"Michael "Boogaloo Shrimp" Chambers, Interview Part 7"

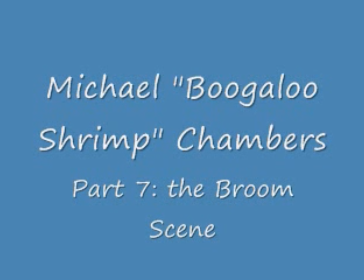All right, going back to the broom scene, you talked about that scene being choreographed. But choreographed is an interesting term.
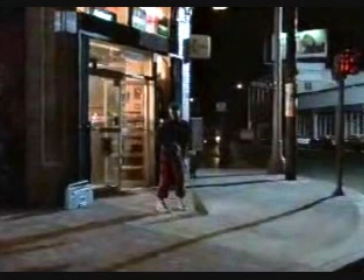Would the director tell you what moves to do, or they just set up the shot and told you to do what you do best in that scene? No, I'm sorry. The broom scene wasn't choreographed. It was staged. Staged, okay.
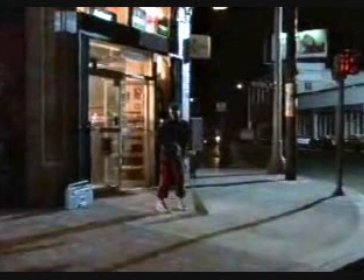Yeah, it was staged. I mean, as far as the positioning and where they would want me to start from point A to point B. But it was basically, it started off as a wide shot where the camera guys are just across the street. And they just let me do, they let me do my thing.
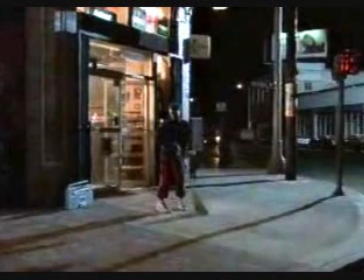But Hyman Rogers, he told me years later, he said, yeah, he goes, I just let you do your thing. He goes, I knew, he goes, I knew that there were certain things that I wanted to enhance your solo.
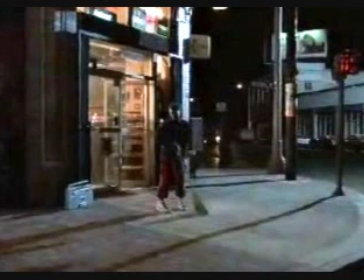And what's really interesting about the broom dance, And it came about because I was, during our break, they knew I was going to have a solo in the scene, but they didn't know what I was going to go, I mean, what I was going to do. So I was messing around with the broom.
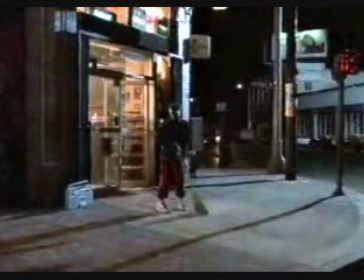They said, well, can you dance or can you do something with this broom? Let's see what you got. So in rehearsal, you know, I was like, okay, I never really worked with props or anything, but I was like, all right. Well, I was messing around with the broom for the director, and Jaime Rogers said, that's it.
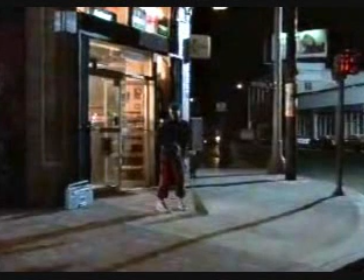I was like, what? He goes, what you just did, I balanced the broom on my finger. I just turned the broom upside down, and I was balancing the broom on my finger. And as I was balancing it, I was doing the float. I was moonwalking, and I'm floating in a circle, and they said, that's it.
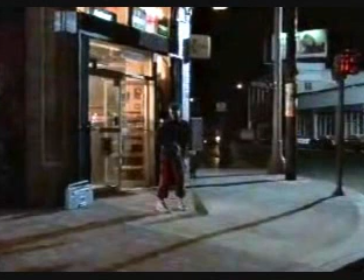They said, if we could just play this up and add a little more Hollywood magic to it, it'll come across. And so they had a prop guy take a drill bit and drill
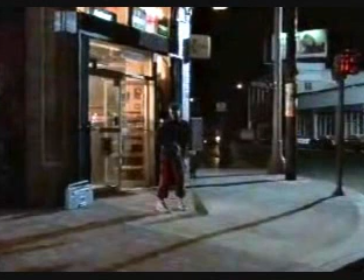through the broom and put some fishing wire through the broom. And they told me to put the fishing string, you know, the string that they use for fishing.
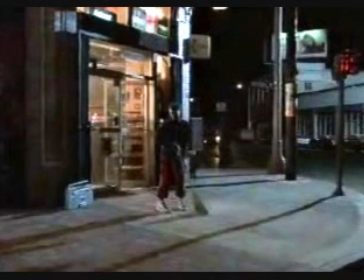once they drilled the hole through the broom they put the string on my hand and they said okay let's see you do some stuff with the broom doing this and then they had another broom where they put a metal L shaped
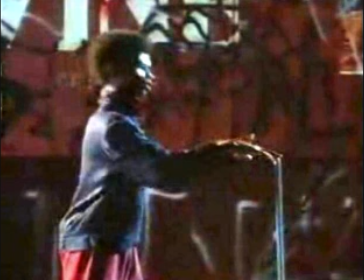piece underneath the broom bristles so that it was in the L shape so that when the broom was laying down on one scene I would go over to it and I could step on I could step on the little metal piece that's inserted inside the broom,
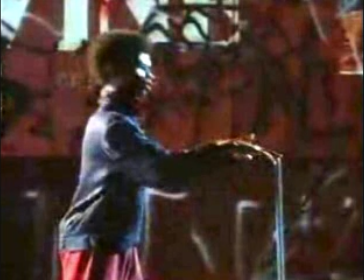and the broom was raised up from the floor. So between those two props, it helped give that whole effect and made my whole solo a piece, which I'm really thankful to Hyman Rogers because, I mean,
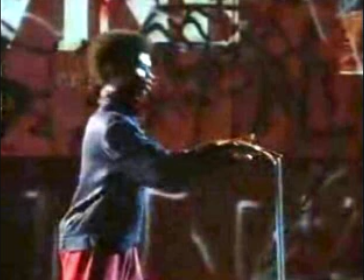usually when you go to a theater play or you go and you see a solo dancer do a piece, it stays with props. And what he did was he made, I mean, we made history, you know, having that room scene staged.
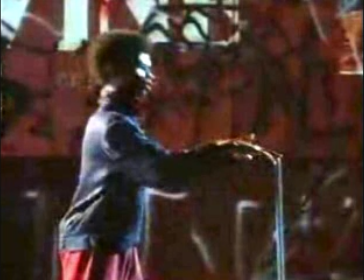And at the time, we were dancing to, you know, funk and electronic type of music. And so it was only natural that they tailored the song Tour de France to my dance.
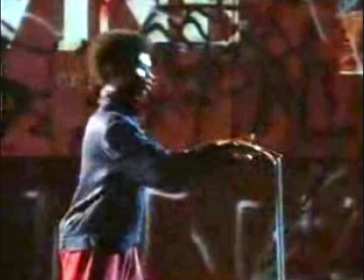Because if you listen to that song, it has kind of like these oriental chimes. We had just got off a Japanese world tour line of riches, so it has this kind of Kyoto kind of Japanese string progression in the background.